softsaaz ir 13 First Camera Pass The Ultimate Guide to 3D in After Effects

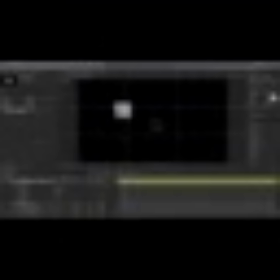[8:15]
And that way I can grab this null around and just animate with that instead of the camera itself. So I'm actually going to take that position keyframe off and instead set a position keyframe on my camera controller, Option or Alt P. Alright, now with that set, I'm just going to back it up to before that text animates,
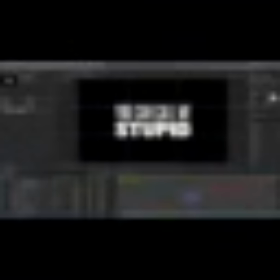[8:32]
and then move forward to probably right about here, because this is the point that the camera is probably going to transfer from this phrase to the next phrase. So at this point, I just want to move the camera in a little bit and just see what that motion looks like.
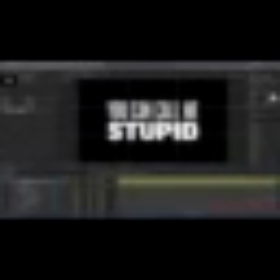[8:51]
Okay, so that pushing is probably faster than I want it to be. It gets a little bit closer than it needs to, so I'm just going to back it out a little bit and play it again.
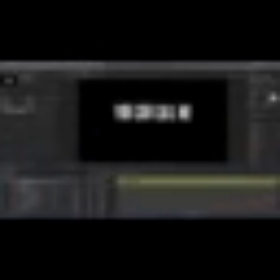[9:00]
Yeah, I think that speed is a little bit better. So on all of these phrases,
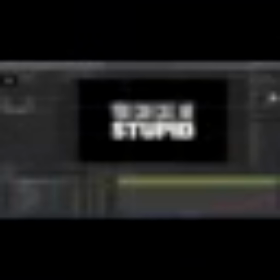[9:05]
I'm going to try my best to match that kind of a push-in speed to keep the movement very consistent throughout the entire song.
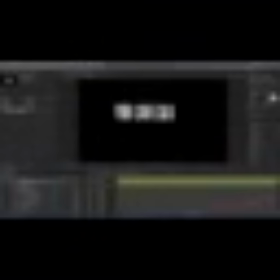[9:13] You can call me stupid.
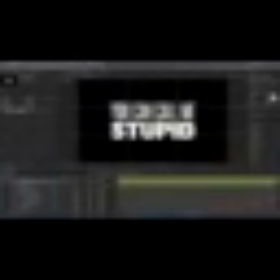[9:15]
But this time around, I'd like to make the animation a little bit more dynamic than just having all of this straight on text the entire time. Let's play around with that perspective and that wide angle lens that we have to give it a different feel.
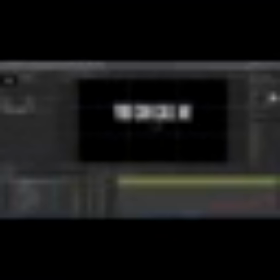[9:27]
So I'll back up here a little bit and switch to my rotation tool by pressing W on the keyboard, and then click and drag in this null to adjust the orientation of that null. So I'm going to push it down and to the left a little bit maybe. And I don't have to be very extreme with this, but just enough to give it a little bit more sense of this 3D space.
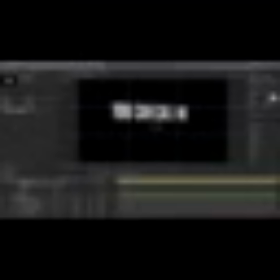[9:45]
And then I'll press Shift R to bring up the rotation for that layer and set a keyframe on the orientation value. Then I'll just back this up and hold Shift so that it snaps to this other keyframe on the position. And then I'll move forward to that second keyframe,
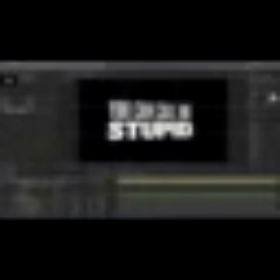[10:00]
again holding shift to snap to it, and rotate the camera around just a little bit.
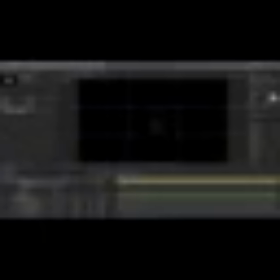[10:05]
And then let's see what that looks like.
You can call me stupid.
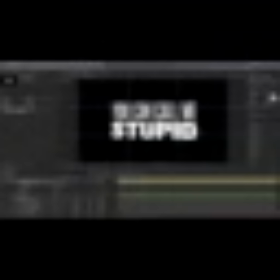[10:12]
Okay, so that rotation's probably a little bit too extreme, and I think I want to move closer to the text on both of these position values.
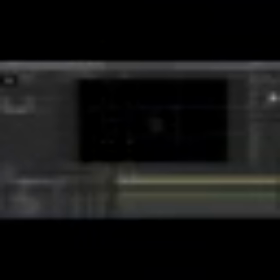[10:20]
So I'm just going to zoom in a little bit on both of those and play it back.
You can call me stupid.
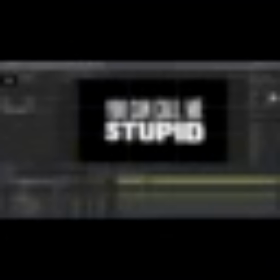[10:27]
Okay, I'm still not really happy with this camera movement, but I want to just pause and say that this is literally my process. This is how I go through figuring out how I want my camera to move. I just try something, play it back, and see if I actually like it. And then I just modify things, adjust things until I'm happy.
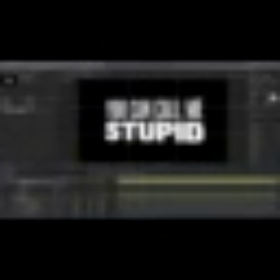[10:43]
So I'm just going to keep on moving with this, and eventually I'm going to speed up this process so you don't have to see me making all of these decisions in real time. But at least with this example, for the first couple of phrases, I'm going to walk you through the entire thing.
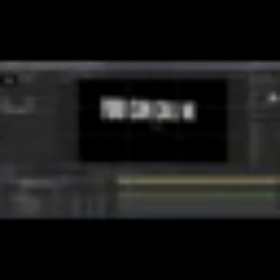[10:55]
So I'm just going to back this up to maybe here, and then move my keyframes just so I have a better point of reference of what I'm actually doing when I'm modifying these keyframes. So I'm going to move this up and to the left a little bit more, and maybe zoom in on this text so that it's kind of starting where the text starts
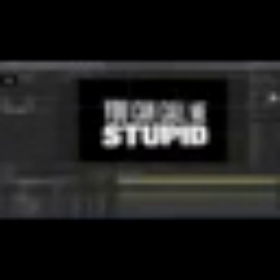[11:13]
and then pulling out and rotating around as that second line comes in.
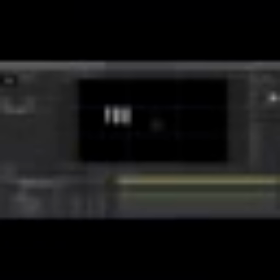[11:19]
Okay, so I'll back up to before the text animates on, right about there, move these keyframes back and play again.
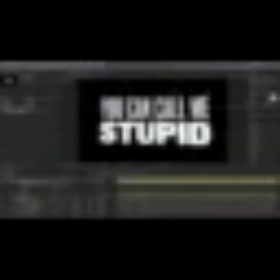[11:28]
And that's better, but I'm still not quite there. I want to keep this text nice and large in the frame. It is really easy to make your text too big, or any element in the frame too big. Don't push your text so close to the edges here. Just a basic design principle. You want to make sure that you're giving some room to breathe.
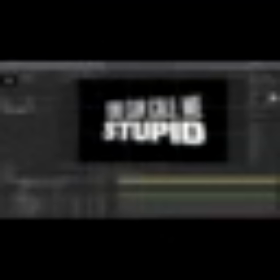[11:45]
But I kind of want to make sure that the emphasis goes from the top left to the bottom right. So I'm going to just kind of push and pull this around until I'm happy with the way it looks.
You can call me stupid.
Okay, that's really getting there, but I think I want to push this wide angle lens even further,
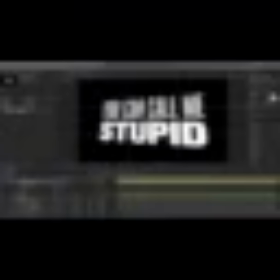[12:03]
because honestly there's not as much lens distortion as I was expecting. So let me go back into my camera settings, into the camera options, and zoom out even further.
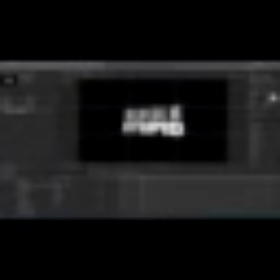[12:13]
So we'll go to maybe 450 and then push the camera in.